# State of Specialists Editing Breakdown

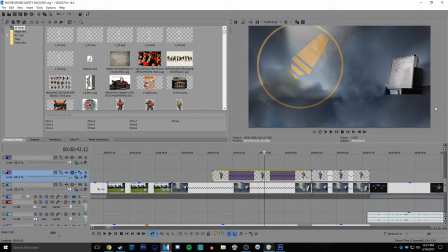So the the farthest back layer is this really dusty and dirty looking shit right here.
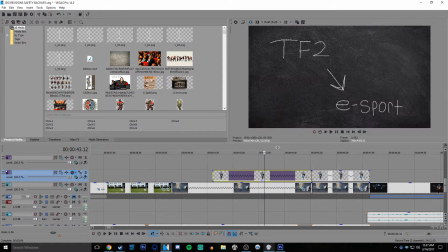Like, you can tell that I sloppily edited it. I'm not the best at Photoshop, but I did what I could.
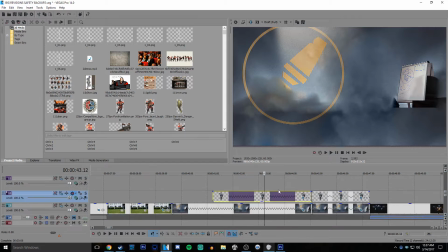And, when you're covering it up with other layers, it's not as big of a deal.
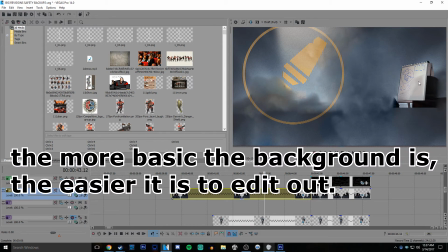Like, you see right here, behind this doesn't really matter because I'm going to have the head behind it. And I'm not really going to be showing down here or anything. So that's not a big deal.
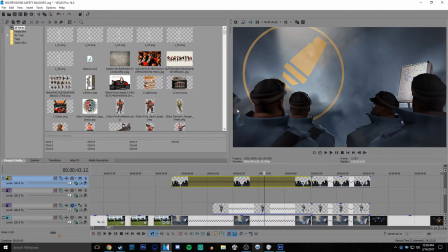Cutting out these heads was probably the easiest part because, they're pretty on the forefront, not much obstructing them.
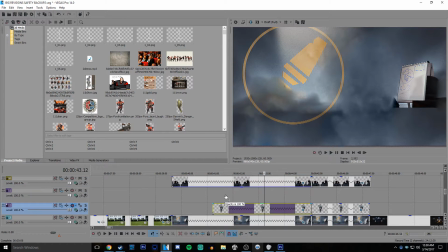They're not too blurry or anything. Then you have this guy right here, which, again, it wasn't too hard because on the actual photo,
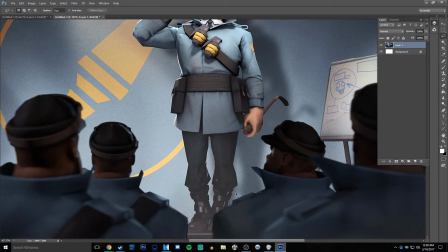he's not really obstructed. All I did was just, I would like manually get rid of this. I'd make the eraser really hard. And obviously I'd get like up close and I'd make it a much closer cut.
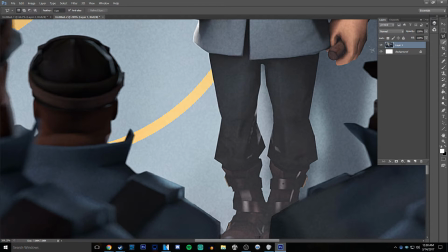You can use quick selection. You can use like the polygon lasso, which I hear is a pretty popular one for cutting people out of stuff.
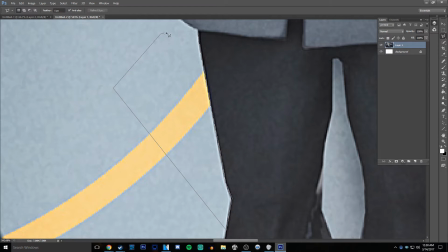You can use whatever you want, to be honest, as long as you get that background removed.
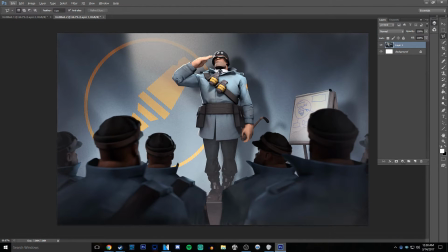That's all you really need. And now this is really time consuming. One of the most time consuming parts of the video.
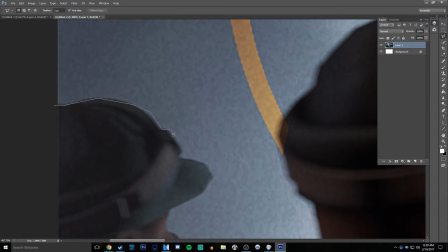Like, to get one guy out, you'd have to meticulously go through all of this.
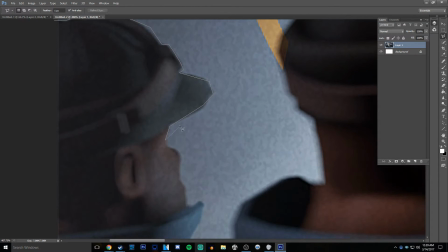And if you make one mistake, you have to, like, go fix it or do it over or do whatever you need to.
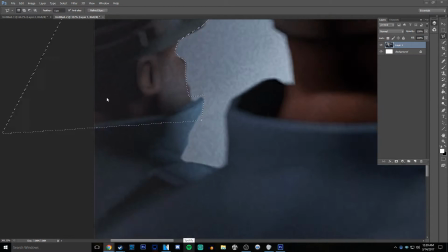It's pretty annoying. Like, look, that was me, like, barely half-assing it.
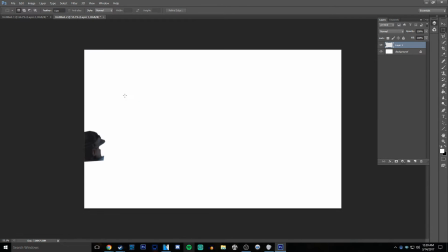And even then, it's kind of, like, weird looking. Basically, yeah.
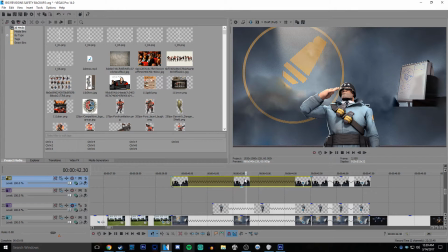But it comes off looking really nice in it. Each individual frame can be really ugly.
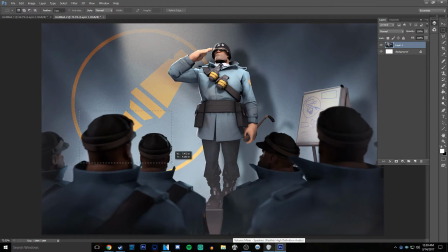Like, you'll notice here. It's a lot cleaner, like right there, than it is right here. Like, this goes a little further and stuff. Just, it's cleaner, because obviously they didn't Photoshop it.
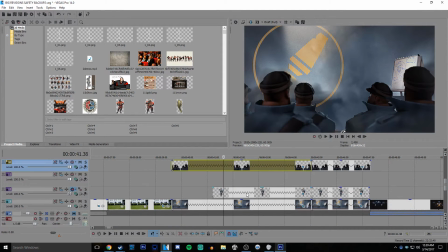But when you're editing a video, and, you have a bunch of these levels to it, and it's not really that long of a scene, it's not a big deal. Obviously, like, no one's gonna overthink this and be like, oh, wow, this is really shitty edit.
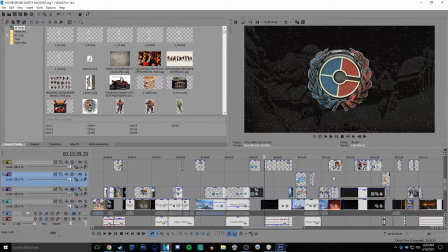Some people will, but, it's already a pretty dusty image. I used something similar here.
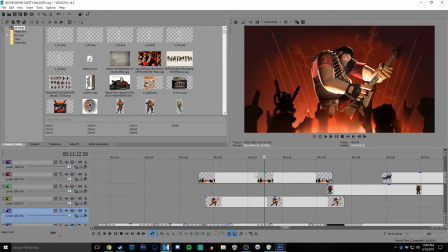I did use a couple different effects on this one, though. So this one, like the other one, is... this one's actually 4 layers.
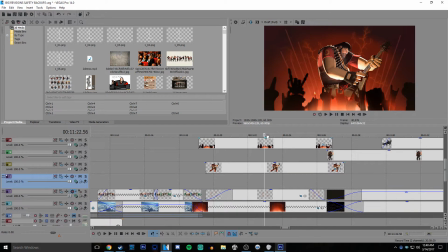So this one is the arms, right here.
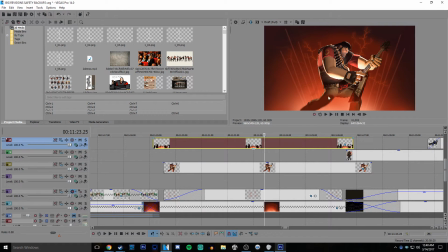The Heavy himself, who, you'll notice I actually drew the bottom of his feet,
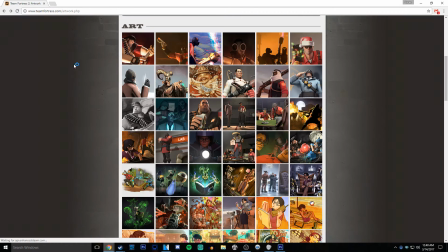because in the actual poster, which I think is right here, you can't really see it.
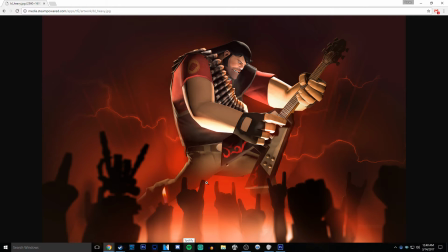And the way I edited, he was going to be coming from the top, but I couldn't really show him that well.
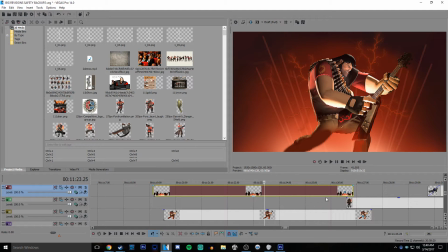Basically, I just edited his feet to be really long. That way it would look a little better when he came up from the ground.
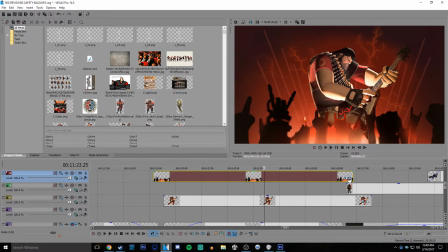So yeah. What I did with these arms was I animated them going up and down.
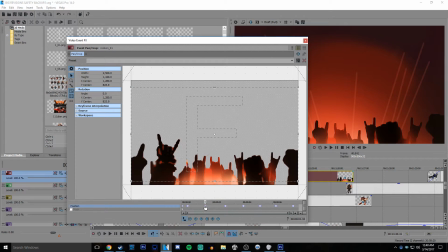So like if you look right here, you'll see them down and up and down and up.
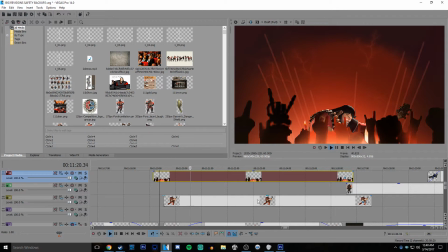And it's sort of simulating that like crowd thing. And that's giving some, it's a very basic animation.
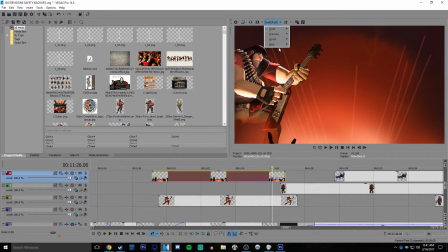Like I said, I was testing a lot of this, and this is on draft, so it doesn't look as good as it actually would.
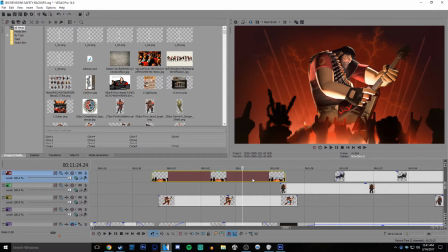But, it's just giving some life to the animation of it.
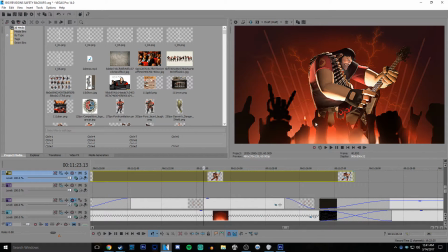The Heavy himself, nothing special, just cut him out, drew the things.
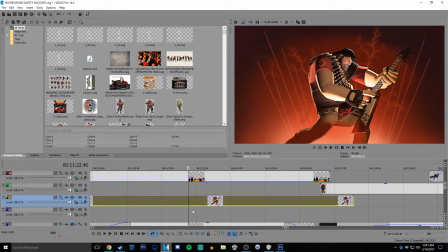One of the different things that I did here was I have this lightning in the background, and it's very hard to see.
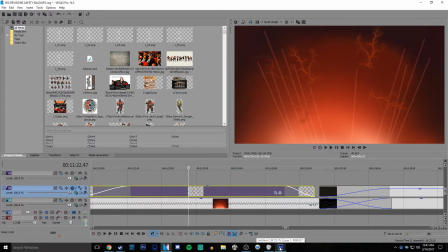Not hard to see, that's not the right word. It's very... in the background.
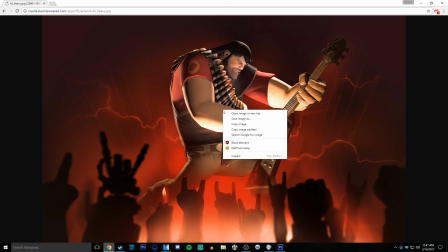there's a right word for this. It's subtle.
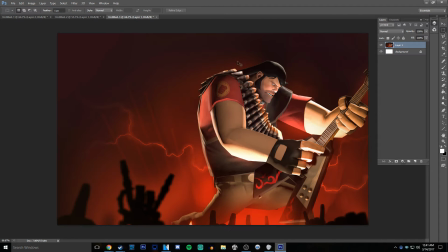It's subtle. It's not like a major thing that you notice.